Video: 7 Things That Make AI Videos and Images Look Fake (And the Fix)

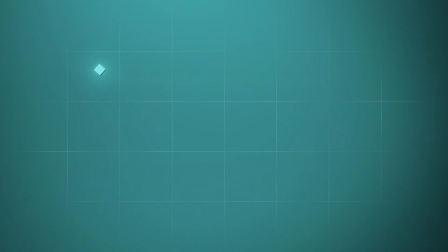So the secret is to be really specific with what you want, and that means naming the facial expression, the mouth, and everything else you can think of. Because if you just tell it to make a sad or tired person, you'd get what you saw in the first generation.
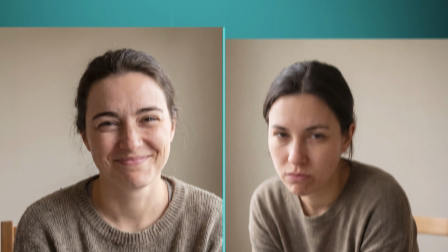But let's go ahead and test this a few more times. Now I'm going to create 2 images at the same time, but with different emotions.
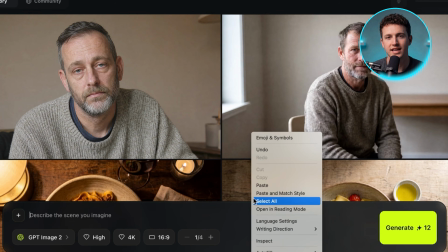For the first one, I want a woman who feels guarded and a bit angry, so this is the prompt I'll use.
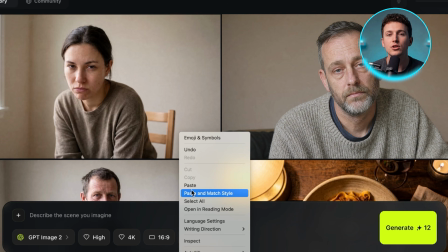And then for the second one, I want her to be amused, using this prompt.
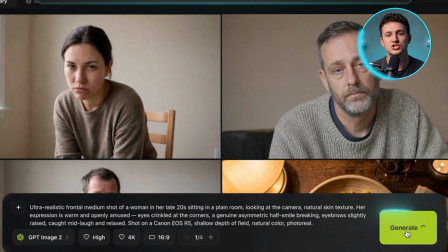As you can see, there are a lot of specific details inside, and when we generate them, both images have the exact emotions we're going for.
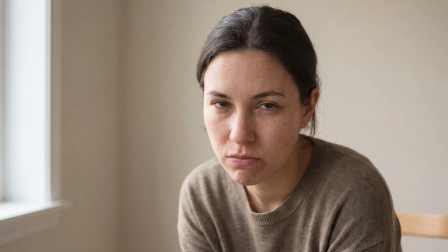In the first one, she has narrow eyes and her lips are pressed, showing a bit of anger. And in the second one, she has a big smile and genuinely looks happy.
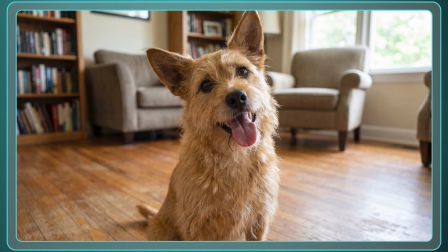But this is not just for people. You can do this with animals too. So here are 2 different generations I created using these prompts.
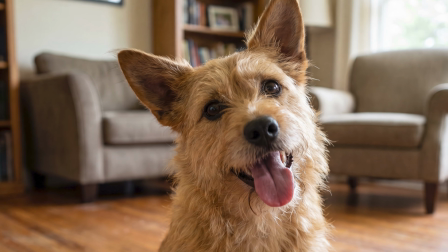In the first one, he looks happy and full of energy, while in the second one, he looks completely worn out.
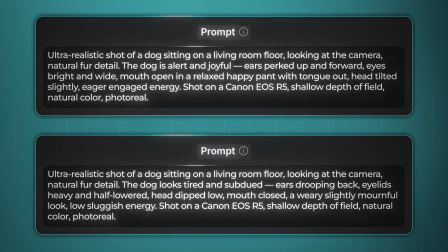So depending on what emotion you want to create, you can get it done in just a few lines. And that's pretty much everything most creators online talk about when it comes to making this look high quality. But there's actually a really important thing I learned from real filmmakers that took my generations to a whole new level, which is the camera setup.
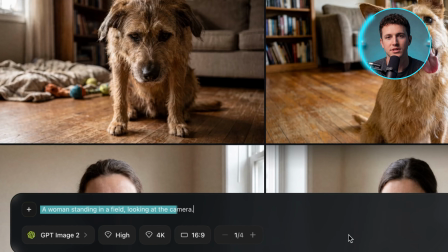Because here's what happens when you use a simple prompt, but you don't tell the AI exactly what you want.
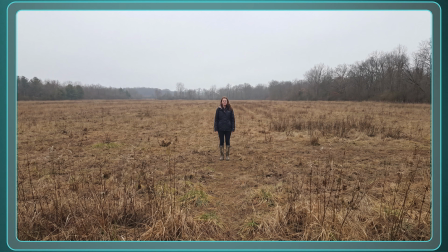The image follows the prompt, but it's not nearly as close as I wanted because you can't even see the woman's face.
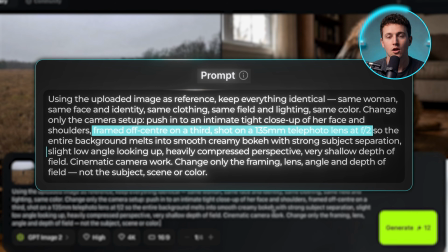But when you tell it exactly the focal length, the aperture, and the framing, along with the angle you want, like I did here, you get a cinematic shot like this one.
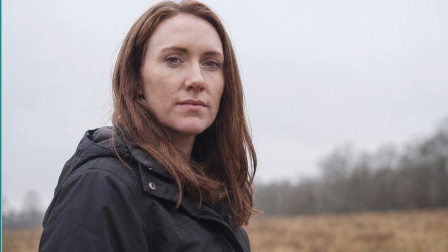Now she stands out from the background, and the whole thing feels like a frame from a film. And to show you how much the lens alone can change a scene, here's the same kind of mountain valley shot twice.
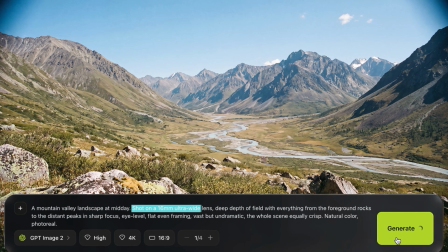The only thing I change is the focal length. The first one is shot on a 16mm lens, and it's super wide with everything in focus.
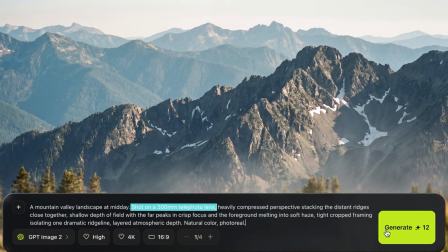And the second one is shot on a 300mm telephoto lens, and it makes everything feel way more dramatic. So depending on the type of shot you want, you need to specifically tell the AI the lens, the framing, and the angle to get the best results. But up until now, we've only fixed one detail at a time. So let's take all 5 methods we've seen so far and combine them into one single image.
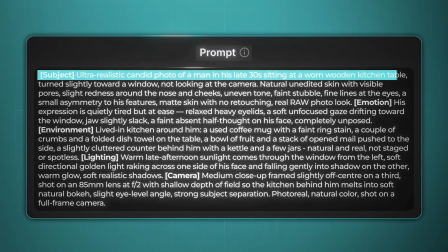And for this, I'll write one big prompt that has everything in it. It starts with a paragraph describing the subject, then one that tells the AI the exact emotion we're going for,
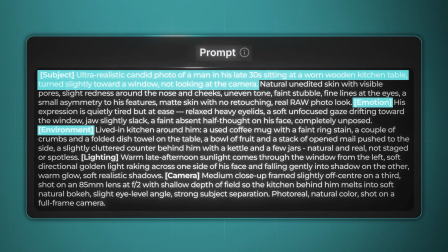then the environment, and the last 2 are the lighting and the camera.
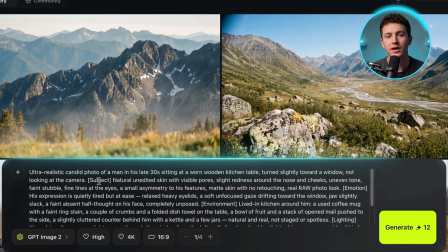So I'll simply paste it inside Higgsfield while keeping all the previous settings the same and then press generate.
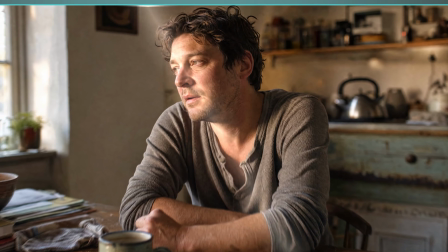And this is the result. Honestly, it's one of the best images I've seen so far when it comes to realism.
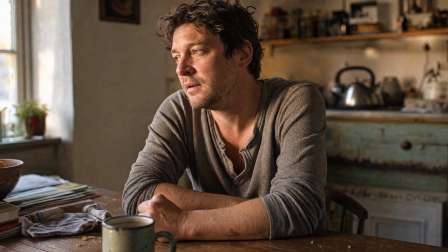We not only get extremely specific details in the background and on the table, but we also get some warm lighting from the sun on the man's face, and he looks a bit tired. Now, the obvious next step is to turn this into a video and actually bring this still to life.
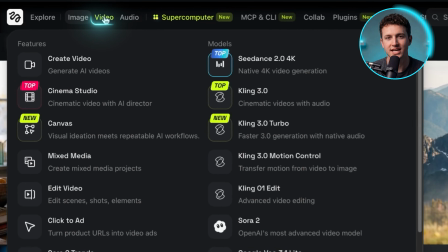So to do that, I go to the video section at the top inside Higgsfield.
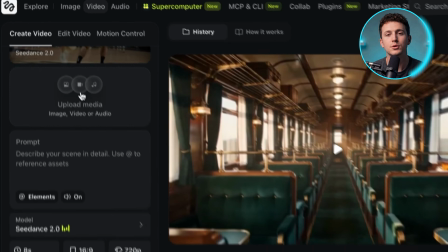I'll select Seedance 2.0 4K, upload the previous generation as reference, and check eligibility.
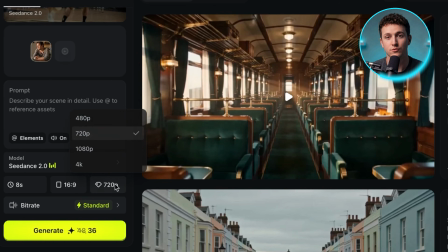For the aspect ratio, I'll go 16:9, change the resolution to 1080p, and I'll paste this simple prompt.
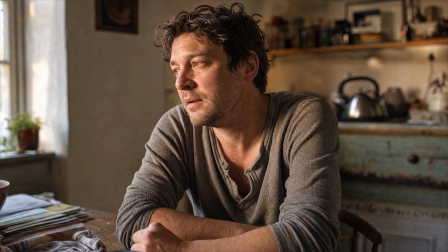And here's the result. I love how it's not just a slow zoom. He's actually blinking, which makes it feel so realistic. But what happens when you want to make a real video out of this and not just a simple close-up? So let's actually replace the previous prompt with this one and see how everything comes out.
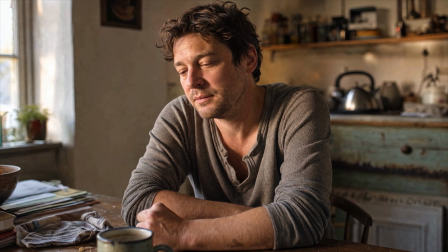Well, it's no surprise that Seedance did a great job here, but there's actually one more thing I want to add, and that's a moving camera.
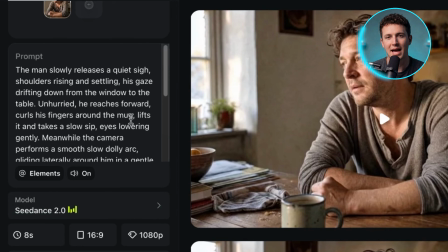So what I'll do is delete this prompt and add this new one. It uses pretty much the same actions as before, but now it also adds a moving camera doing a slow dolly arc.
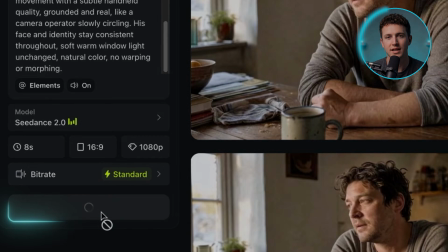Let's press generate and see how it looks.
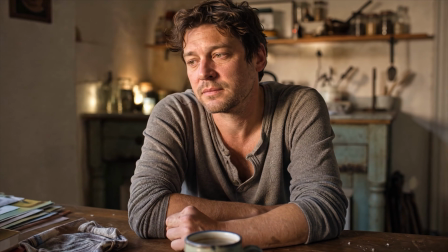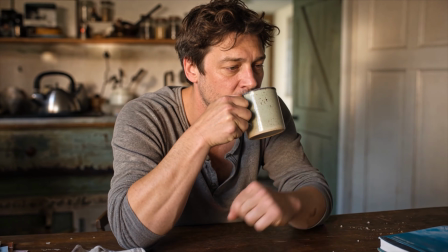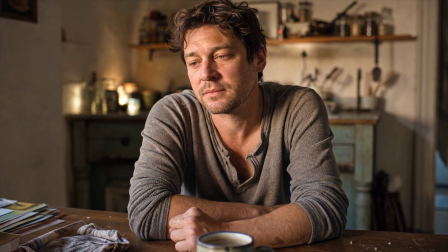Honestly, there's barely anything to point out. It looks like one of those sad moments from a Hollywood movie, and you can build even more shots on top of this. But if you want to create a single B-roll, you don't need to go through all of these steps like we just did.
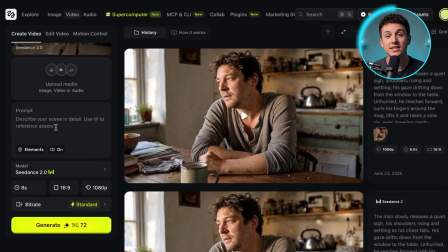You can get it in an instant with one single prompt. And to do that, all we really need is the video section from Higgsfield and this master prompt.